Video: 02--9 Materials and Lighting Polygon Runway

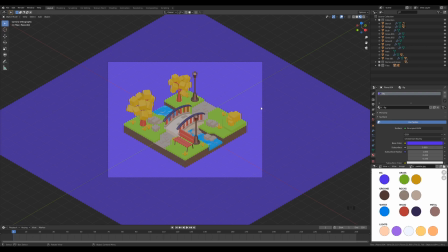8:08 These two colors always play together very nicely and create really playful and vibrant combination. And the rest of the colors just complete the color circle. You can see the color basically from every spectrum. You have the blues, the yellows here.
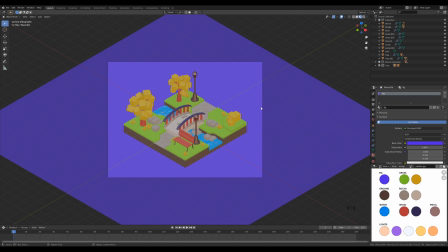8:27 So the goal here was to create really colorful composition. And now we can proceed with some lighting. So first of all, let's go to the render settings here, and while still in the EV render settings, we will enable ambient occlusion for those cavities and a little bit of the bloom
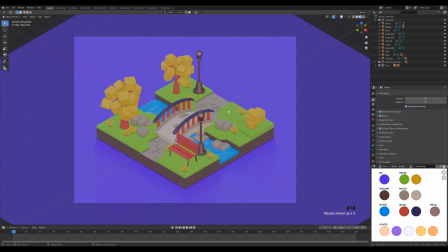8:45 and screen space reflections that will already make the scene really nice.
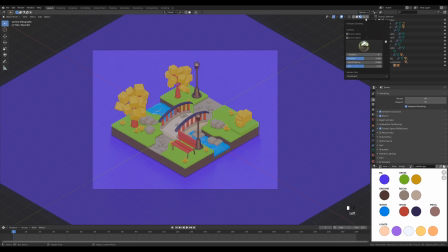8:51 And now we'll add some lights. So let's go here and switch the scene lights and scene world.
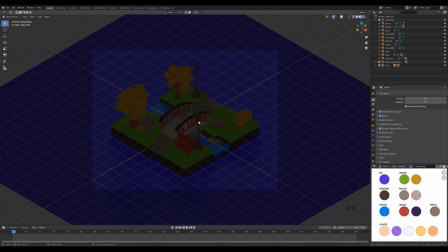8:56 This will make the scene very dark, but we can create one other material that will help to light up the scene a little bit. That's emission light on those lampposts. So let's select one of them, go to the material settings and create a new material slot.
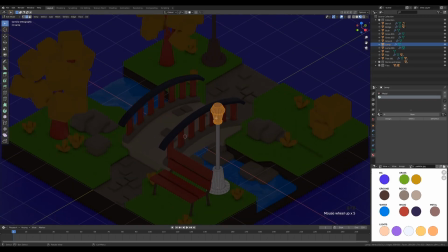9:11 Let's tab in, and if you don't have that ring selected, go to the face select by pressing 3, alt click here to select the loop and assign this new material. We can now tab out and let's create a new material there.
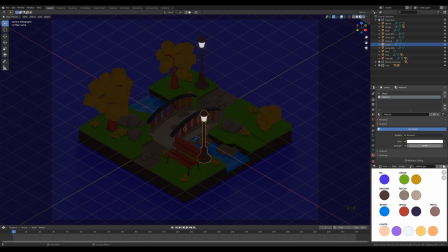9:26 Let's switch these to emission and let's set the strength to something like 20, so it's really strong. And we can click the color and pick the color from the palette down here for some of the yellow light. And now we can go on and create some actual lights. I want the lighting to be very simple.
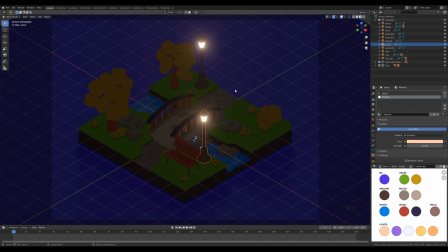9:45 I really want this color to pop out. You can see I've ramped up the roughness for these materials, so there is not much of a reflection going on. We really want those colors to shine, to pop out, and we want this to have almost like a flat feel to it.
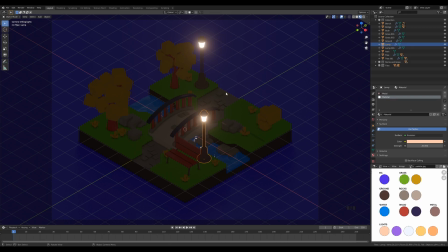10:01 So I will use some light that will shine from the top and actually throw really soft light around all of the scene, and I will use area light for that. So press Shift A, create a new light, and let's click area light, and we'll bring this up.
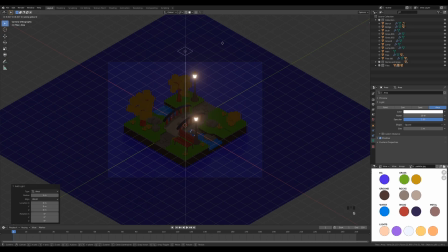10:18 So let's press G then Z and move this up something like 13, so it's really high up.
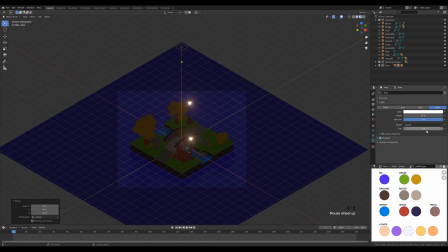10:24 And now we can set the size of the light here to 5, so it's really large, and switch the shape to disk. So this will give that really consistent and dispersed light all over the scene.
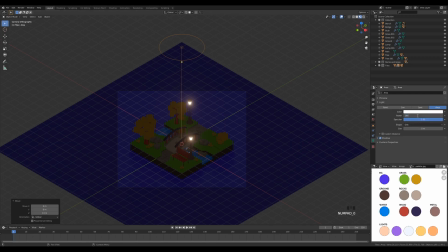10:39 And we can ramp up the color to something like 1000. And now you see what I'm talking about.
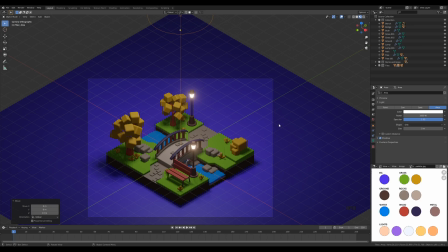10:46 This has almost like a game-like, really flat game-like feel, like you could see on the Super Mario or something like that. And I really like this so far, but it looks a little bit bleak,
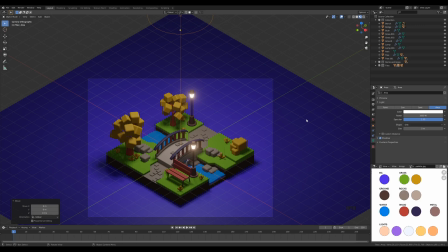10:59 like the colors aren't going through as much as I wanted. So we can try to tone the scene with a little bit of that light. So let's pick some color and we can try searching for some warm light,
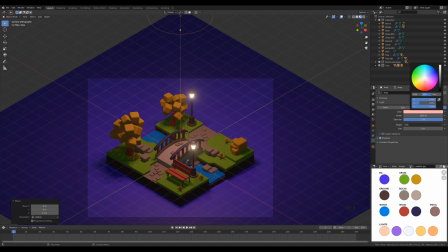11:11 and you can already see how the colors change when you choose something a little bit warmer. And this will blend them a little bit together. It's still a little bit bleak, but that has more to do with the exposure and the intensity of the lights rather than the color itself.
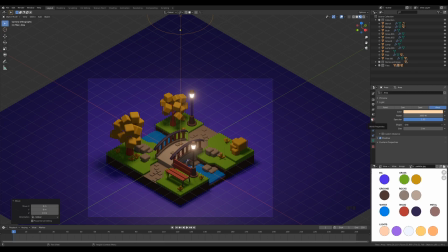11:27 So I think I really like something like this. And now the second thing I like to do when I set this main light that will define the color, I like to go and blend it more together with some environment light. So if you switch to the world settings here and pick some color, I always go a little bit blue and violet.
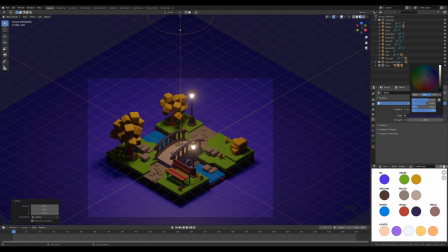11:46 I think it can complement those warm lights very nicely. So let's pick something like that, and we can go a little bit more on the value here,
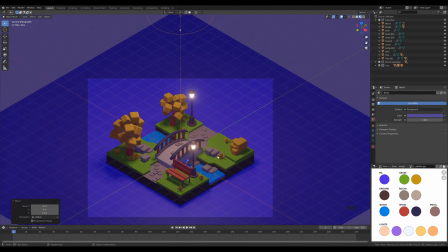11:56 and you will see how this fills the shadows with the violet light a little bit more and how it blends it all together but doesn't distort the lights that much, because if you have a really strong warm light coming from the top, that will basically override that color on those objects.
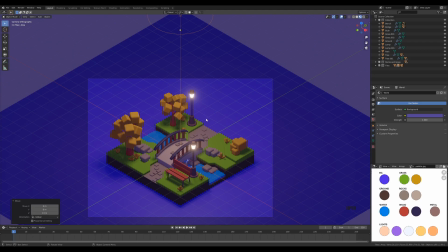12:13 So you will end up with those nice blended shadows there.
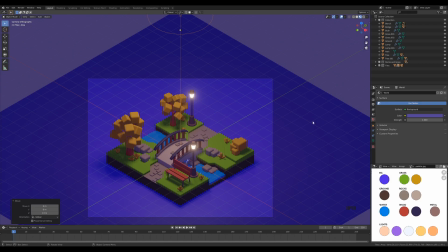12:17 And now if I'm not satisfied with the colors, I can always go back to the materials and modify them, or I can go and modify the light itself. So it's always this balancing act between picking the right environment color, picking the right color for the lights and their intensity,
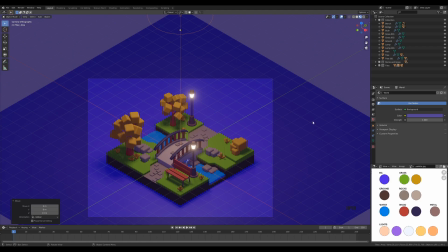12:34 and then tweaking the colors of the materials to get the result you really want. And there's a fourth thing that comes into play, and that's overall contrast and exposure. Maybe as you already know, you can go to the render settings, scroll down and find the color management options here.
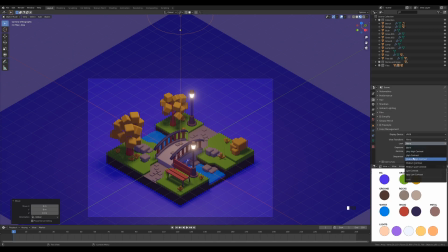12:50 And if you switch the contrast look to something like medium high contrast or even high contrast, this will change the look of your scene quite a lot.
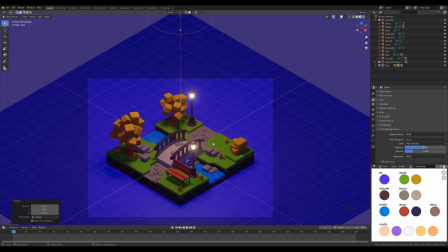12:59 And I want to go for high contrast because I really want this to be vibrant. I really want those colors to shine, and you can already see how this higher contrast helps with that. And we can now play with the exposure and bring it up
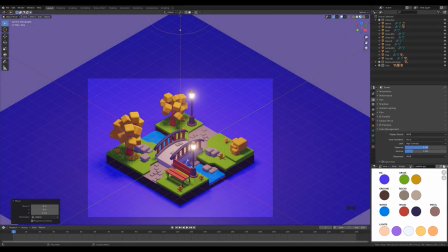13:13 so we have a little bit more of the brightness and more of this color vibrance in the scene. So let's go all the way up to 1.5. And this is what I was talking about. Like, you can see right now the vibrant colors, the strong green and these yellows,
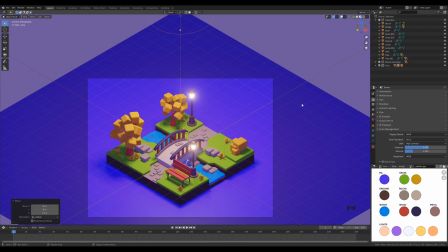13:29 and all those four things I was talking about play together really nicely to get this result. So this is my process basically. Now I would maybe go back into the materials, try to modify a little bit that hue and saturation on some of the objects to get the palette that I really want.
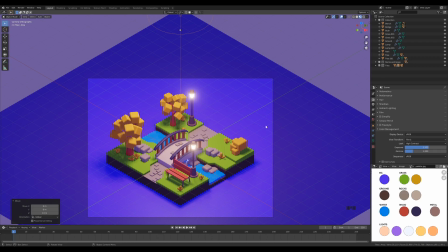13:46 Or maybe I could go to the world settings. So this is the place where you really start to play with your light settings and your materials. And basically you can, and I strongly encourage you to create multiple versions of the file and try different
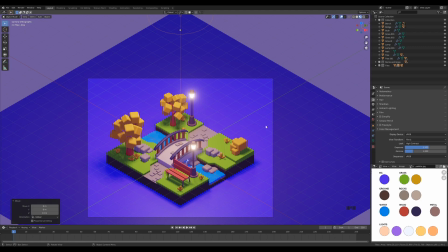14:02 versions of lighting and materials to really get the best possible result that you can get. So as you can see, this is not a linear thing. It's very easy to create a lesson in a way that you pick colors for the materials and then adjust the lighting, as I say.
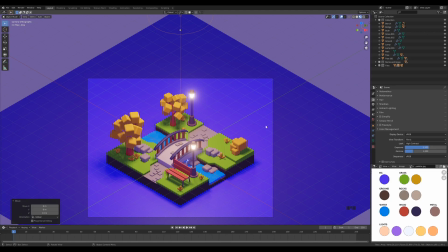14:17 But here I want to encourage you to experiment, to try this yourself. And this will of course help you in the next episodes to better understand my decision making behind those colors and those lights, because there we won't have as much time to go over all of the lighting and material decision choice.
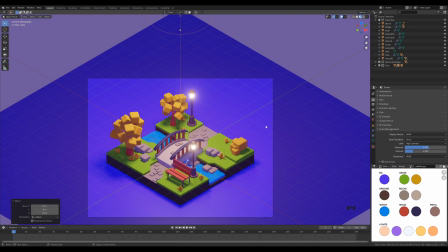14:36 But I really hope this experimentation will help you to better understand those steps and make better decisions on your own. And there's one last thing I'd like to do right now, and that's to create another light and I want some of the backlight to create a little bit more of those reflections.
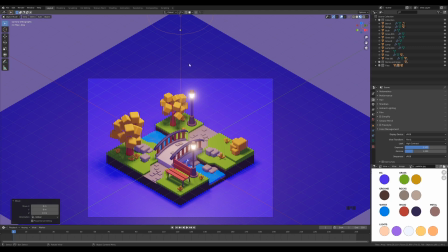14:55 I think the water could benefit from some reflections. So let's now just select this light right here and we'll duplicate it.
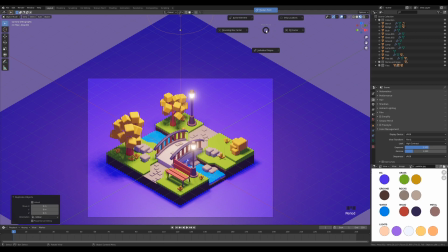15:03 I will press Shift D, then Enter. And now I will hold period on the keyboard to switch to the 3D cursor, or you can do it right here.
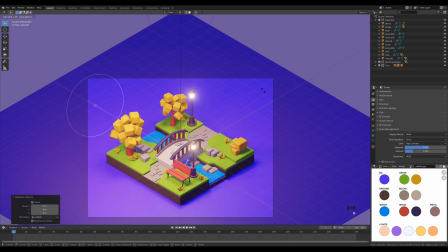15:11 And then press R, X, and rotate 45 degrees minus, so it goes in the opposite direction.
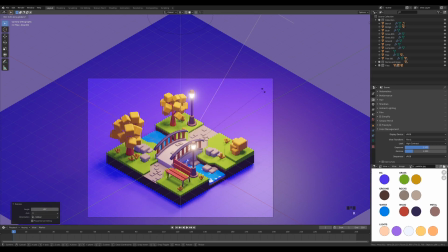15:18 And now R, Z to rotate on the Z axis 45 degrees again, and confirm.
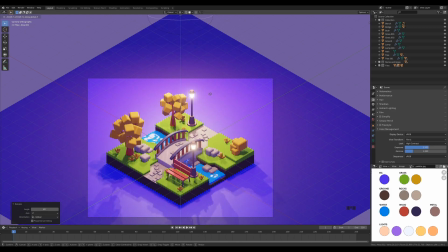15:24 And we can additionally bring it down on Z. So this is purely optional, whatever works better for you. You can see how those reflections change on the water there. So something like this. And I want to set the color to white.
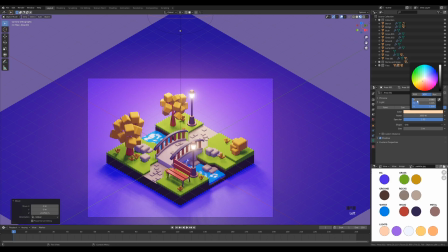15:39 So let's go to the object data properties, click the color, and we'll reduce the hue, the saturation, and leave the value all the way to one. So it's a white light. I don't want to mix the colors anymore. I'm really satisfied with the colors, how they look right now.
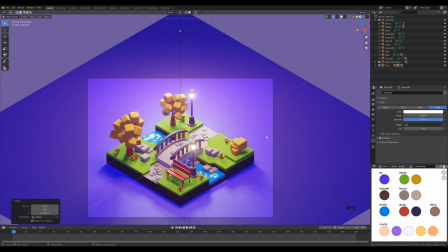15:55 I just want to introduce some of those reflections and a little bit of the gradient on the background as well. A little bit of those reflections on the trees and on the water as well. So yeah, just play with the position of this light on the Z-axis so you get something you really like.
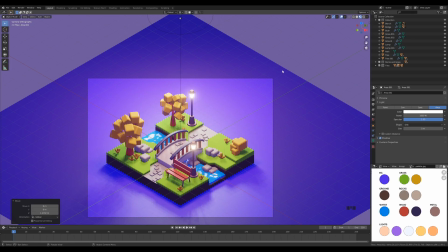16:13 And now, just to be sure that you're getting the result you were promised, you can go on and pick the colors that I've introduced here in this palette. So I will just finish up using this palette here.